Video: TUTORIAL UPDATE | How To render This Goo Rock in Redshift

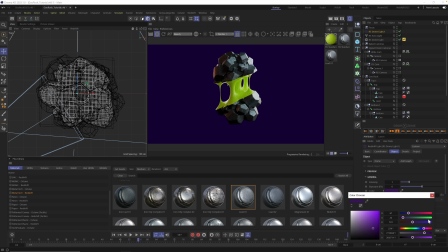But something like this is feeling a little bit better. I am missing a little bit of that rim light, especially on this scene. So I am going to cheat it just a little bit by leaving it for this scene.
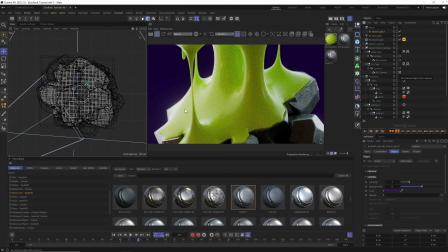Okay, so I don't want to adjust the backlight for this scene because it's going to blow out my goo. So here's where I would either save a different scene file or start using takes in Cinema 4D. We have videos about how to use takes as well. If you're interested, I'll link it up down below. We'll link it up here on YouTube as well.
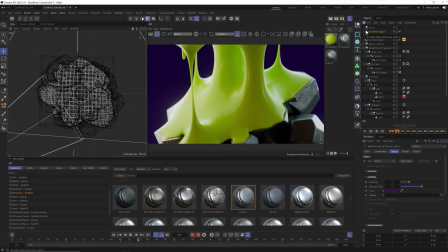But I'll either do takes or different scene files to create slightly different looks. In other words, in this look, in this scene, I want this rim light and this backlight to really bling out this side of the goo.
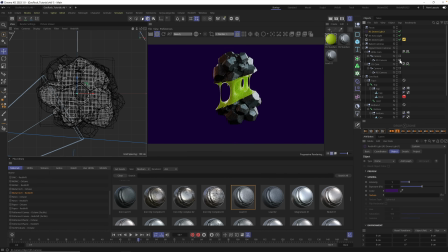And in this camera, right here, it's not enough. So in other words, you could cheat this and just say, in this scene, I'm going to brighten up my rim light. And that way we get this rim coming in. We get a little bit more light coming in.
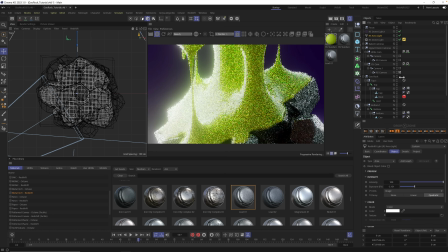But you could see when we zoom in, too much. We got to dial it back.
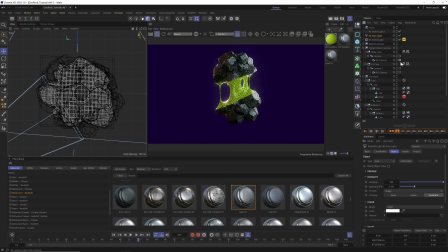So this is okay. It's okay to have different setups. You don't want to drastically change it, but sometimes you do want to art direct each camera setup to make sure it's as beautiful as possible. As long as you're not changing too much, it will cut together just fine. So from here, I simply made two renders.
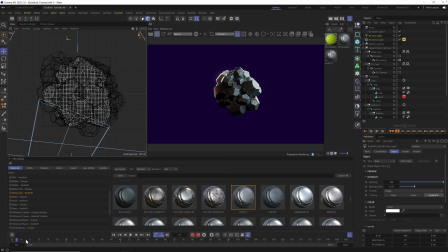I rendered out this part of the scene, and then I zoomed in to this camera and I rendered out this part of the scene.
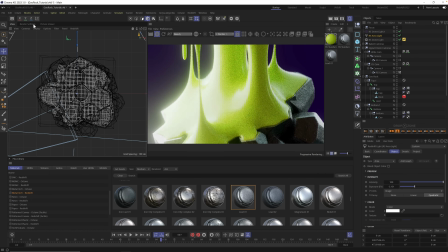And I'll tell you one more thing before I show you the final render. inside of my render settings under output, I definitely turn my frame rate up to 48.
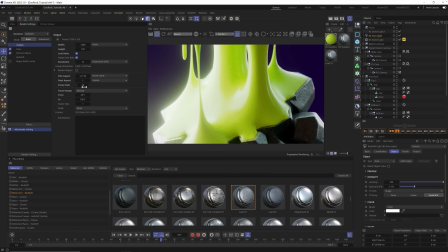And in fact, your scene, when you go in here, it's automatically, auto-magically, I should say, gonna be 48. And that's because that's what we used in the original scene, was exactly 48. So keep this in mind.
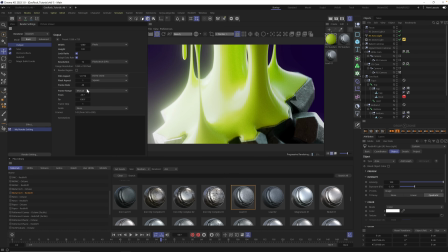I rendered it at double the frame rate and then slowed it down to original 24 frames per second in the final render. And that gave us a lot more animation to play with. It opened up slower. So something to keep in mind as we head into After Effects.
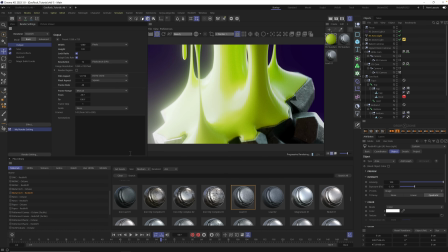So after you render this stuff out, I'm going to quickly hop into After Effects, and we're going to see the final animation and some other little subtle tweaks that I added to it.
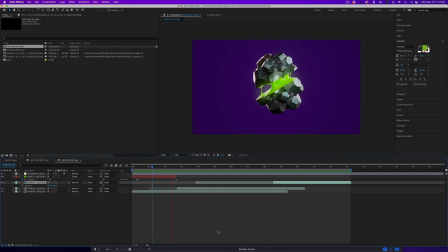All right, so here we are in After Effects, and you can see the final animation,
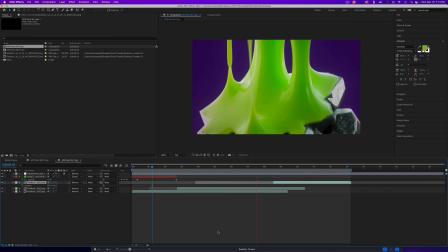and I cut between the zoomed up close up and the final.
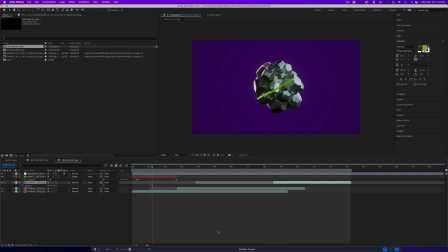And again, I cheated a little bit. I'm using that word a lot because I want you to understand that cheating is okay.
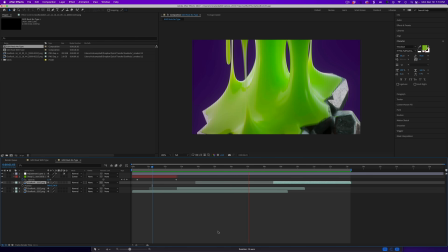This is motion graphics. This is not a math exam.
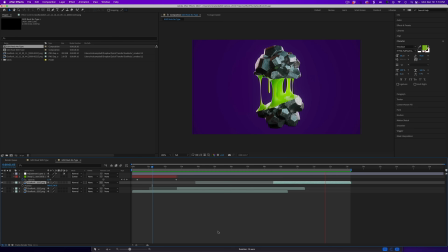Whatever looks good and whatever makes sense to the animation is what you should do. So what I'm doing to cheat here is I'm using this animation until it's open pretty far.
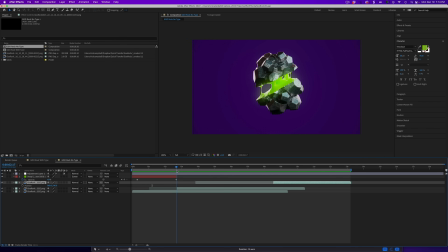And then when I cut to the zoom in, you can see I close it a little bit. I start with it closed a little bit more and get even more out of this open.
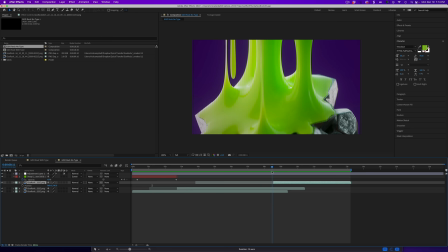And then I cheat again when I cut back. It's still not open all the way, and it's down further, and it keeps going.
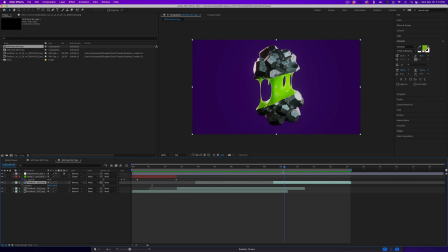So in other words, it's not a linear cut as if this was filmed live. I'm pushing the ins and outs to extend and accentuate the goopy part, which is to me the coolest part.
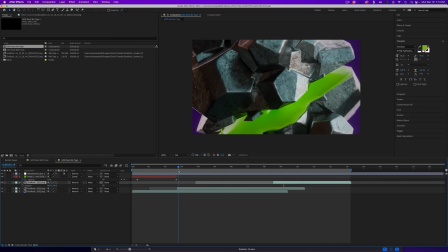This part. Add some sound effects in there. There you go. Just for you guys.
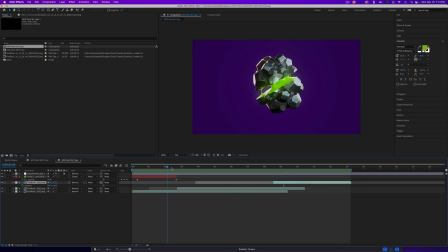So not a lot going on here, except I wanted to show you that I added a little bit of vignette in here just to focus in on the original subject and to kind of draw your eye in. And then I did add a little bit of extra glow here with this little layer.